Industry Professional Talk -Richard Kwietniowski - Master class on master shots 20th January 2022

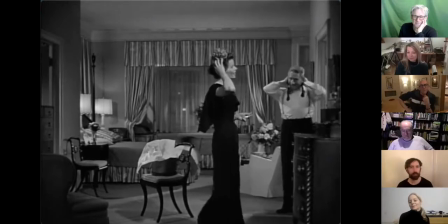31:59 I say, Oh. well, now, what about that? That's sweet. Isn't that absolutely Yeah, you look American? kind of like Grandma Moses.
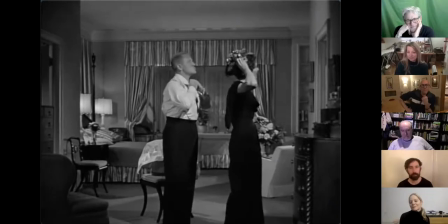32:06 Oh, I'm a lucky girl. Yeah? Your mother and father are here. Oh. All right, I'm going to be right
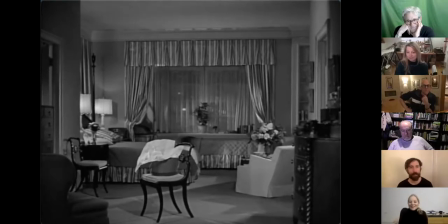32:10 down. Tell them to fix themselves a drink. What? A drink. No, thanks. What? I said I don't want one, thanks. Oh.
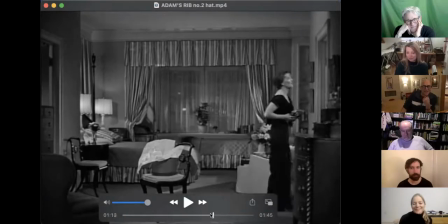32:22 So how radical is this empty space in a mainstream film? And this is very daring, but again, it kind of flatters the audience, you know, that we're in on the joke and they're two separate spaces, etc.
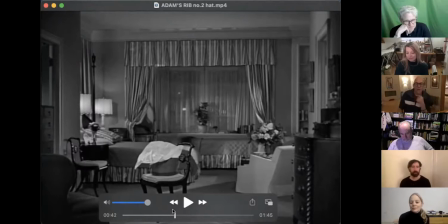32:40 And this is my guess as to how it happened, that the director said, okay, here's the idea for the block. I'm only going to shoot it from here, kind of frontal, almost like a theater stage. I want you to bring out the hat and put it on the chair here
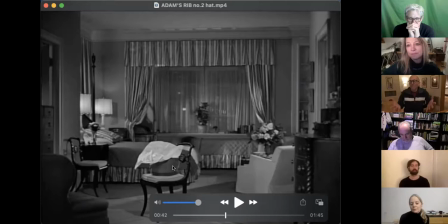32:59 and be really proud of the amazing surprise you're about to give her. And then you're both going to do it mainly from your separate dressing rooms. Let's go. You know, I really think that was, you know, and then it was up to the actors to go,
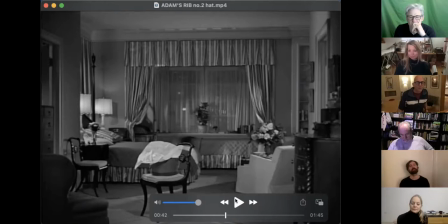33:19 okay, and obviously I have to work certain things out, such as...
Very interesting development. Very. Good. I hope you'll think so when you find out what it is.
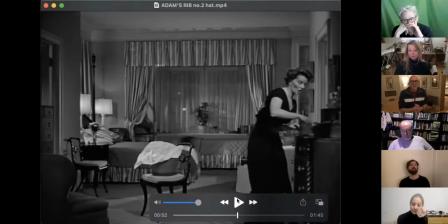33:31 Major.
So, for example, Katharine Hepburn has to decide, how is my character going to notice the hat? And she could just see it from her dressing room. But wouldn't it be better if I have a reason to come across the space and then I only notice it when I'm going back?
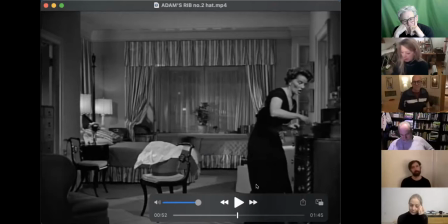33:48 And so obviously her earrings are kept here, how convenient. So she has to cross the space and then she goes back.
You a bit at first, but
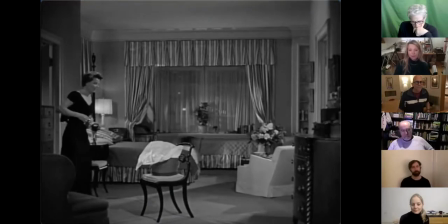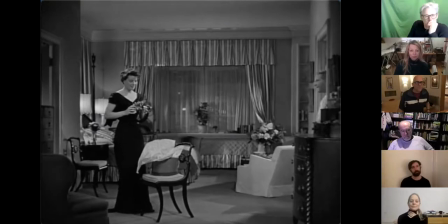34:05 Pinky. Calling me? What's that? Just the best hat in the world? For the best head?
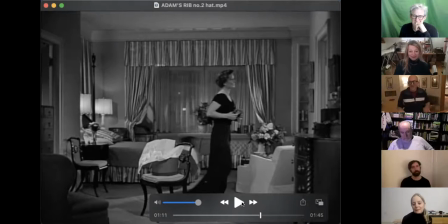34:16 And again, I'm 100% certain that was not a director idea. Can you put your head back out to say for the best head? It was just something that happened. And, you know, what we rely on all the time is for the actors to give us more, you know,
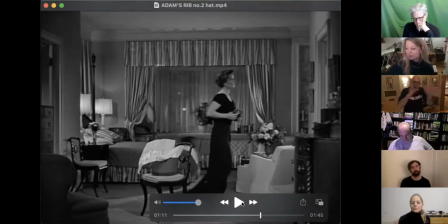34:33 more than what's in the script, more than how I'm imagining the scene, and to keep interacting, you know, to keep sort of playing, keeping sort of texture in there. And then this is, again, a kind of wink towards to the audience.
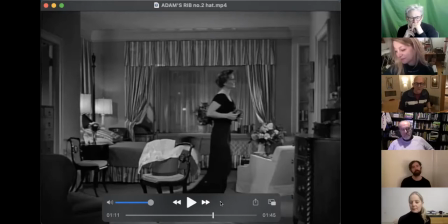34:49 Obviously, you could show a kiss, of course, in 40s cinema, but there's something quite witty about allowing the kiss to happen out of frame.
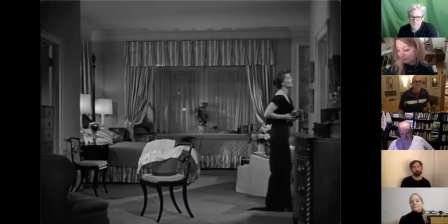34:58 I may ask you to come home late every single night. Oh.
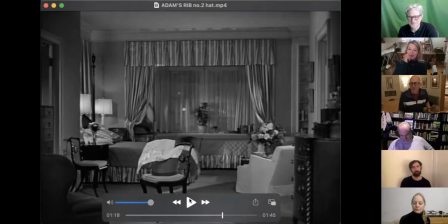35:07 But there's another joke. Watch her left shoulder when she comes back out. Tamsin's already nodding.
Hey, someday they're going to build a statue to you somewhere.
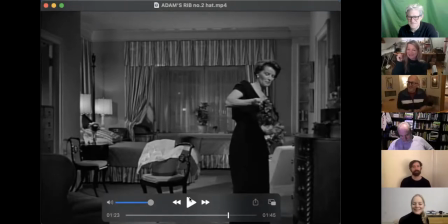35:19 Now, the censor didn't notice that, so they got away with it. But clearly he went for a bit more than a kiss, and she had to kind of slap him down.
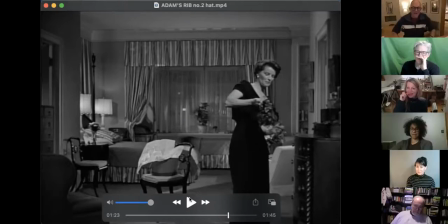35:30 So the fact that she'd still not got her dress done up entirely when they're downstairs, that's kind of significant.
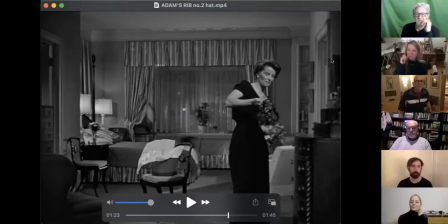35:37 And again, if there's a mirror here, of course she should try on the hat,
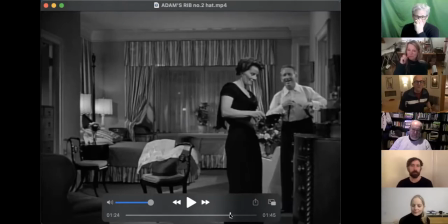35:42 and then that means you've got this very kind of charming interaction. He knows he's kind of facing the camera, so we're getting a good look at him looking at her. And, you know, they're totally happy and complete as a couple,
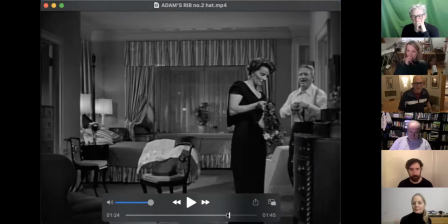35:59 and all that's about to change because of what's going to happen in the trial.